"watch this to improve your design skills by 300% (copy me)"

No, Like nobody thinks to look at the left side of the monitor, because if that was the case, we'd be looking at the left side, not the center, right?
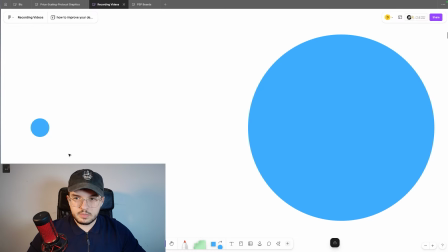24:56 It's all about what's biggest to us and what catches our eye the most, right? This is why hierarchy is important to learn.
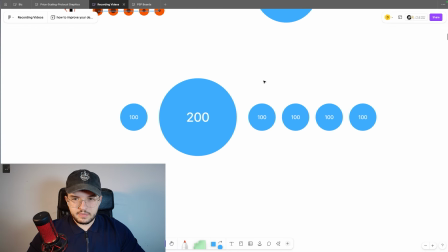25:01 So if we were to use this in a video, this is how it would look.
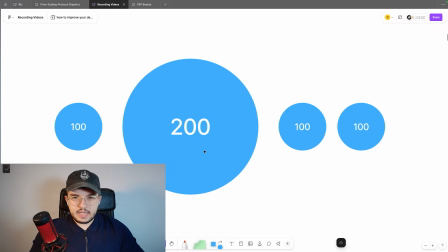25:04 Now, let's say you have a client you're working for, and he's going through 4 different challenges, or he's collecting 4 different items for his video. We're gonna, go these 4 different football challenges and yada, yada, yada.
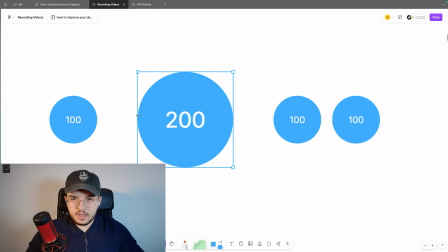25:16 So throughout it, you could have a sense of rhythm where it scales out and scales in as you go through the chapters.
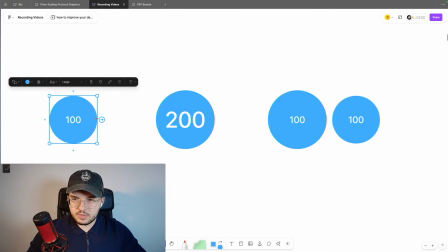25:25 And obviously this is going to be a repeating visual. So chapter 1 at the beginning, the first challenge, we start here.
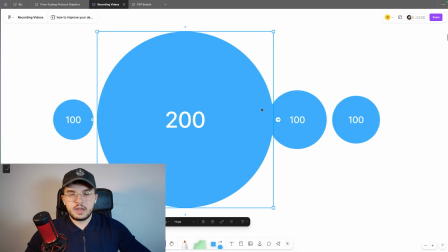25:31 And then as this scales down, this scales up. And then as you go into chapter 3 and, or challenge 3,
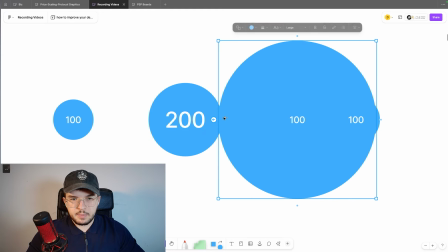25:39 because challenge 2 is finished, then you'll scale this down and you'll scale this up. And then as you get to the final challenge of the video, you scale this down and scale this one up.
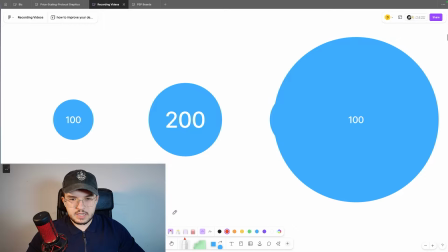25:48 And as viewers continuously watch the video, they're going to expect and they're going to naturally predict that we're going down this route, right?
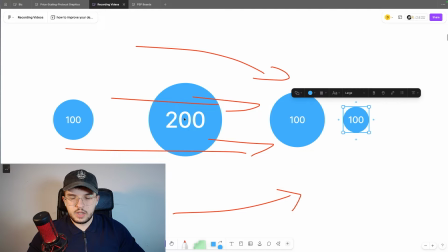25:55 We're going left to right because, the progression is, well, this has gotten bigger and then this has gotten bigger and then this has gotten bigger, right?
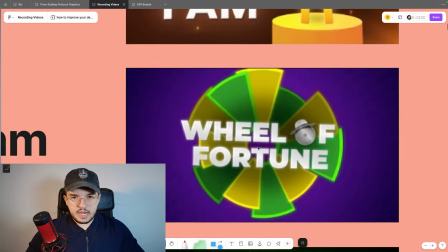26:03 Pretty simple stuff. So that's rhythm. And here's how it works in this one. Now, rhythm works in the same way that balance does.
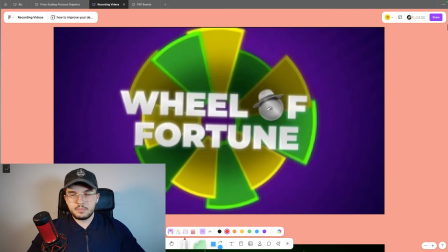26:10 It doesn't have to be symmetrical balance all the time. It doesn't have to be perfect. So you can see here with Brandon's thing, we've got all sorts of, I guess you could say, like mistakes or, asymmetrical work. But what Brandon's done is actually a lot more genius than you'd think.
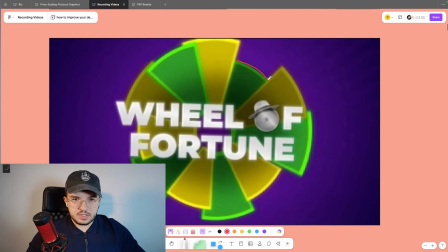26:25 The change in shape, the change in height, it makes it a lot more visually interesting to the viewers. The more and more irregular your rhythm looks, the better.
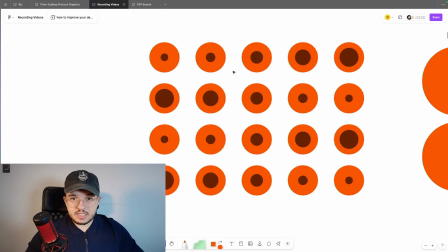26:37 Because it just looks more interesting. Because a design like this is going to be a lot more visually interesting than a design like this.
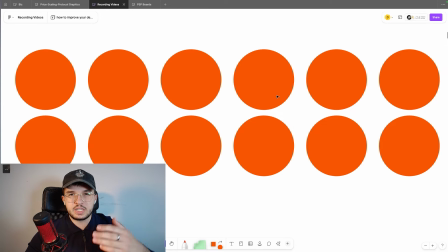26:44 Like, this is just repetitive. This is boring. This doesn't actually lead you anywhere. This is just called repetition.
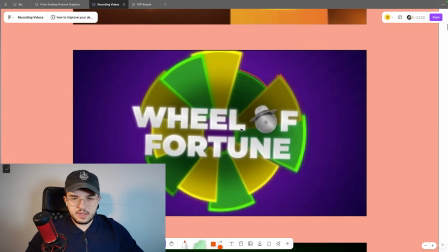26:50 And we don't really care for repetition in the same way. You see, this irregularity looks nice because we've got some gaps here.
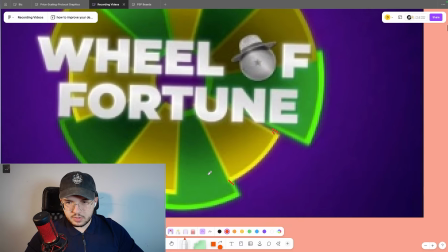26:56 You can see, there's some jump ups. There's even a bit of overlap in each of the wheel.
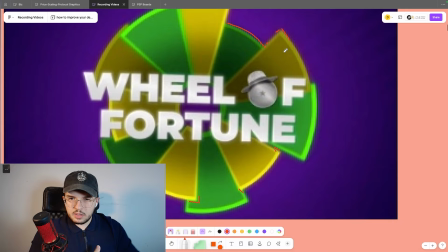27:01 So you think, well, these all look still a little bit weird, but what do all of these have in common, right?
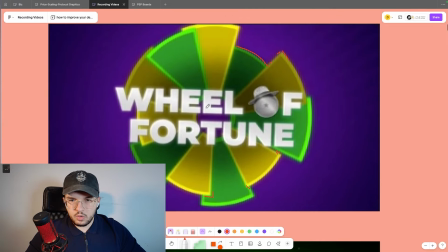27:08 All of these, what do they have in common? Well, they're all meeting in a circle,
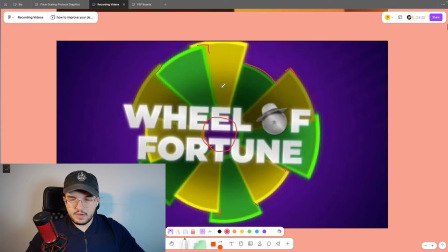27:15 meaning despite their differences in, overlap and shape and size, they all go down in the middle. So they are actually, again, using rhythm to point you in the direction of the middle.
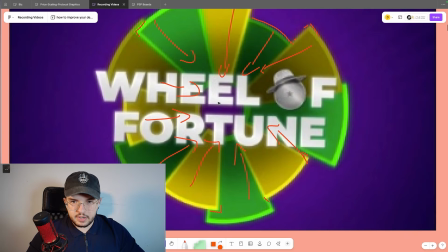27:28 And although we don't really look at the actual, the circle in the background, we're actually being pointed towards the text, Wheel of Fortune.
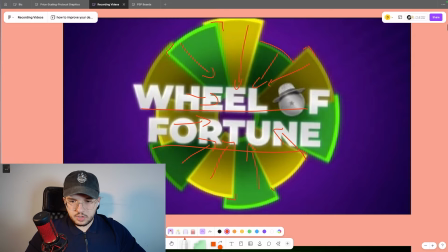27:37 So rhythm is creating a sense of direction. Now, so far, we've covered the 3 most basic forms, the most introductory forms of design. You're already doing very well. So congratulations, pat yourself on the back. Give yourself a nice pat.
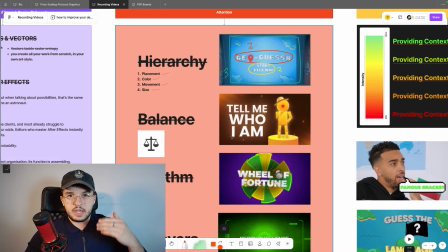27:52 So these are the 3 things that you generally need to create a basic understanding of design.
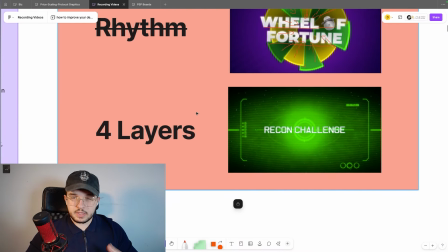27:57 Now we're going to move into the 4-layer sequence, something that I have created for myself and my students. And it's worked very well for us so far. We've created some very beautiful stuff, as you can see from earlier.
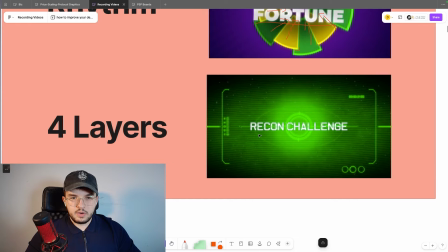28:09 Now, I'm going to explain to you how the 4-layer design works.
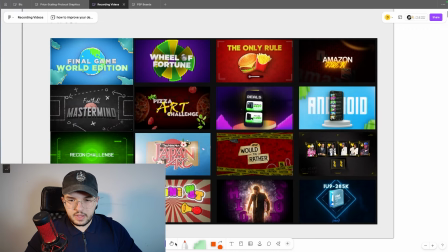28:13 So we can see all this work that I showed you earlier, and they also have, examples of 4-layer design.
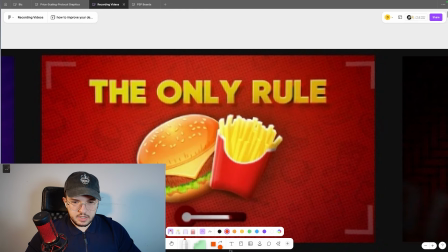28:19 Let's go for this one. So this one is another student, and I'm going to show you how the 4-layer design works here.
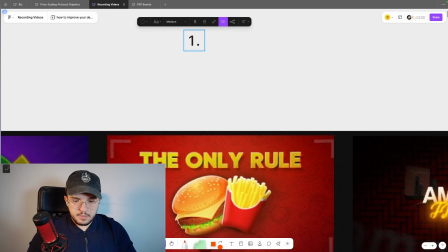28:26 So I'm going to lay them out, and the first one being your subject layer. Now, a subject layer is the main part of the composition. It's like the president or the queen. It's like the protect the president, protect the queen, but you're like everything else on the screen is like Secret Service, and your subject layer is like the president. They need to protect, because the subject layer is the thing that you want the viewers to get most familiar to. It's going to be like your new friend if you were the viewer.